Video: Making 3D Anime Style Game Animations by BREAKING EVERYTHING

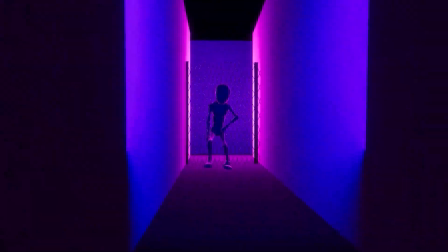Last video I learned 3D animation in 7 days and I was pretty proud of the result. But now it's time to take it to the next level by breaking everything. Let me explain. You've probably noticed weird shit can happen when you pause anime. Animators have been doing stuff like this forever, breaking every law of nature or making up new ones.
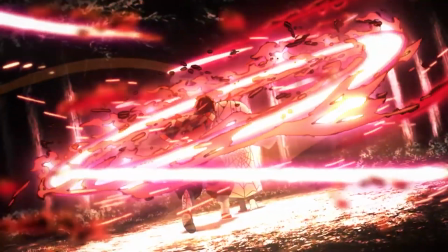Everything to make something that truly feels out of this world. You might already know about smear frames. If you don't, just pause Naruto. 2D animation is famous for this, but recently I learned 3D animations and even games do this as well.
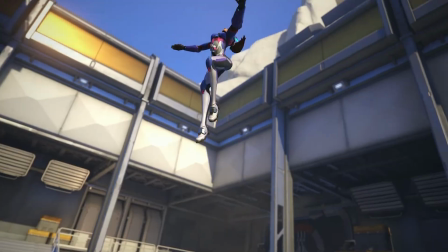For example, look at Overwatch. What is going on? There are whole compilations of this. I never knew this.
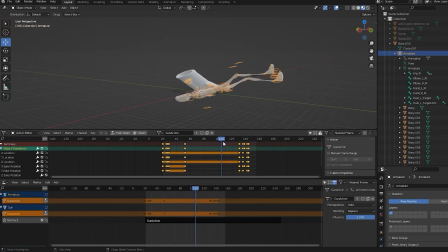And I can never unsee it now. I'm a game art student learning 3D game animation, and I want to take my animations to the next level. Make them look as good as anime by breaking everything. Because apparently that's the way to go.
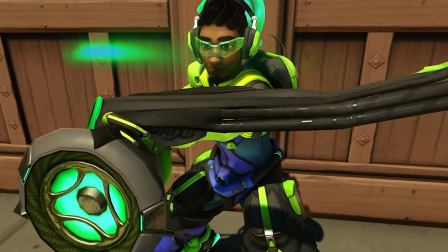So even though 3D games apparently break every law of nature as well, you don't see games going as all out as movies and TV series do.
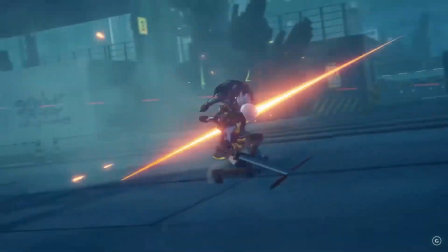And that's for one, because game animations, besides from looking good, need to feel responsive as well.
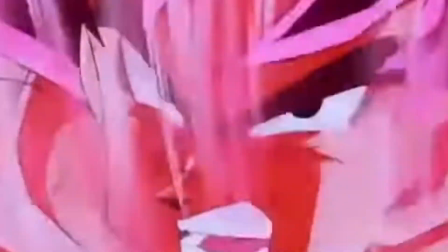In anime, they can anticipate and build up attacks as long as they want. And I mean that literally. In games, you want to attack the second you press the button. And secondly, because you see the same fight animations thousands of times while playing the game. If you had crazy intense effects every single time, that might be a bit too much. Imagine GTA would have impact frames every punch, or Minecraft.
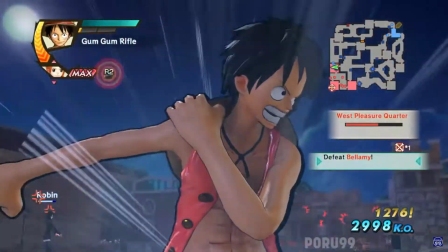Still, every once in a while, during the most intense moments, it can be pretty cool if it was a little over the top, but that's just my opinion.
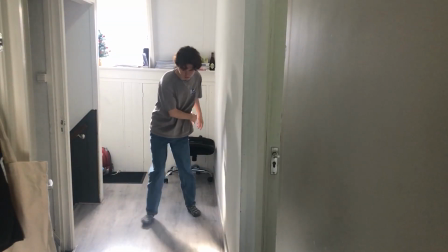Last video I learned about the importance of animation reference, and I was filming myself, but if I want really awesome attacks, filming myself might not be the best option.
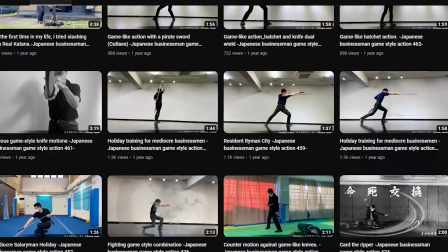So my teacher told me about this channel, absolute goldmine for animation reference. Game-like motion in a business suit?
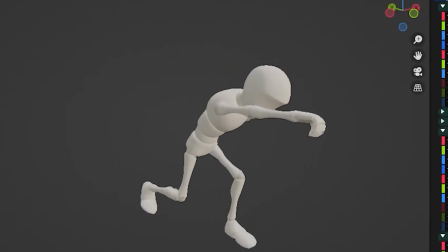What more can you need? So I tried recreating some of his movements in Blender. I think it's a little boring, so I made it hurt. I already tried stretching it a little. It's really subtle, but it gives it a little extra pressure, and I thought it was pretty good.
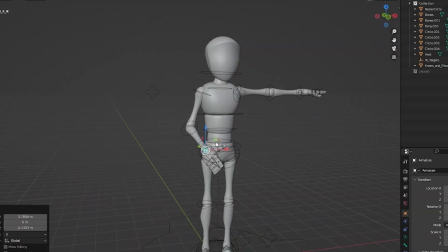But looking closely, it looks like how I punched when I was 7, which is not good. This is because I'm used to animating from the wrist, and a good punch comes from the shoulder. Of course, I had 3 boxing lessons once. I know what I'm talking about. So apparently this difference is called IK versus FK, which sounds really complicated. I just call it weird punch and good punch. I'm not an expert. Watch this video. So now I know about that. I'm ready for the real assignment. Oh, did I not mention it's also an assignment for art school? My deadline is tomorrow. Found this bit I want to use.
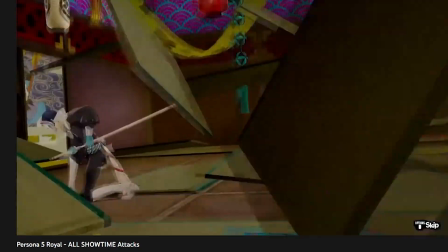Pretty typical anime sword slash, but I've always wanted to try this. So I started making a sword. I found the sword too boring and tried making it crazier.
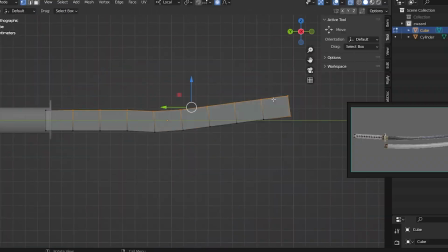Realized it's ugly now and changed it back. I don't have time to make cool swords right now. It's not even what this assignment is about.
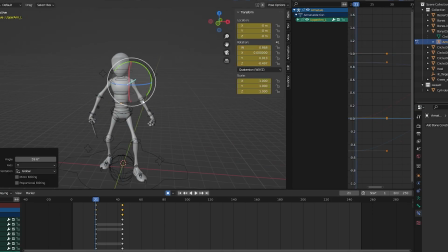So there's just a few important key poses here. This time I was animating from the shoulder and it looks so much better. And now it's time for the fun part, breaking.
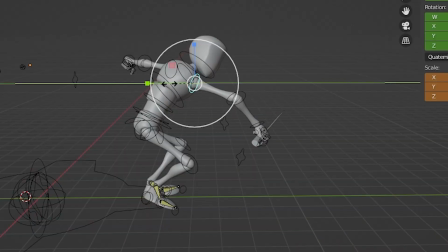So I've never really tried this before, but I guess I didn't expect this to work, but like it does.
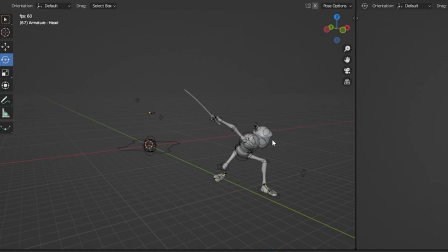It adds so much. What the fuck? But the animation is really fast and kind of hard to read. And I learned about a couple interesting ways to fix this.
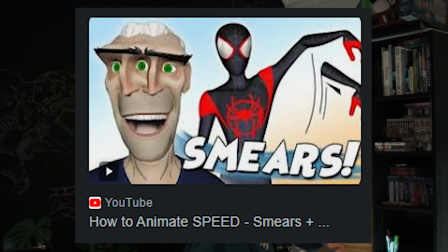Depending on the style, there are really different solutions. Literally adding mesh and after image. But in game, I think a nice versatile way is trail visual effects.
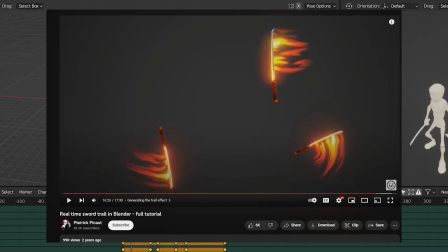So I made a trail directly in Blender using this tutorial, which is pretty cool. The animation is way more readable now. Already so much better than the animations from last video. But having this in Blender is cool and all. But I want it in game. And I think I can break more. So trying this in Unity, the game engine I'm using, the trail does not look as nice.
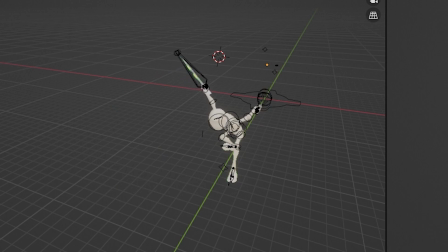Also, the trail is part of the rig and animated in Blender, which is really annoying to work with. So fuck it. I'm making real-time trail visual effects in Unity. So I did it, but it still looks just as weird.
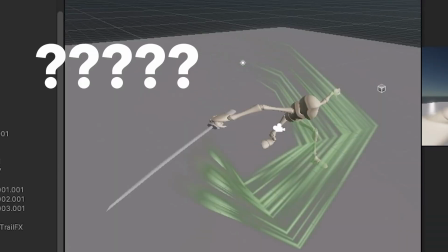So I discovered this is because the animation literally doesn't have enough frames. I guess that can be a problem even in games.
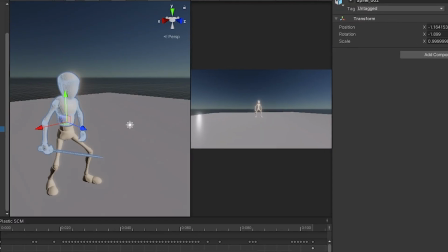So I gave it some extra frames. Done! I edited the trail, changed the color. I also added the body trail because I didn't like the square I was using before anyway. And before adding the real spice, let's give him something to actually slice in half. So I'm gonna make him murder the default cube because it doesn't go through enough terror already.
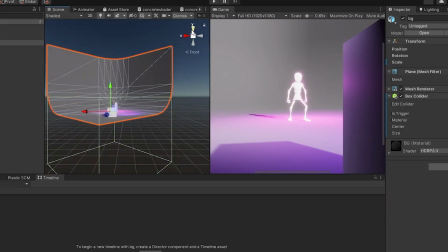Make it personal. I added a simple background and lighting for a nice showcase. And there you go! Awesome, but now to add real spice.
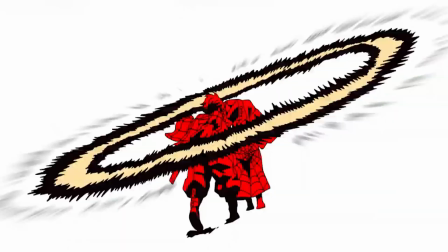After studying impact moments from anime, I learned about impact frames. It's these couple of frames of pure black and white right at the moment of impact.
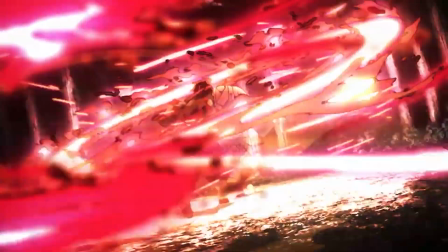And you know, logically, makes no sense at all. But it looks awesome. I guess it just emphasizes the moment of impact.
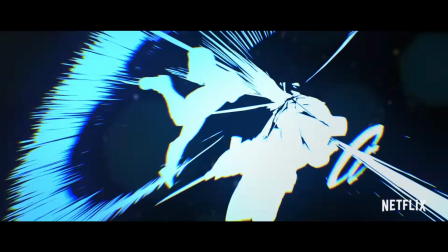Apparently Arcane has these as well, but I've never seen these in game.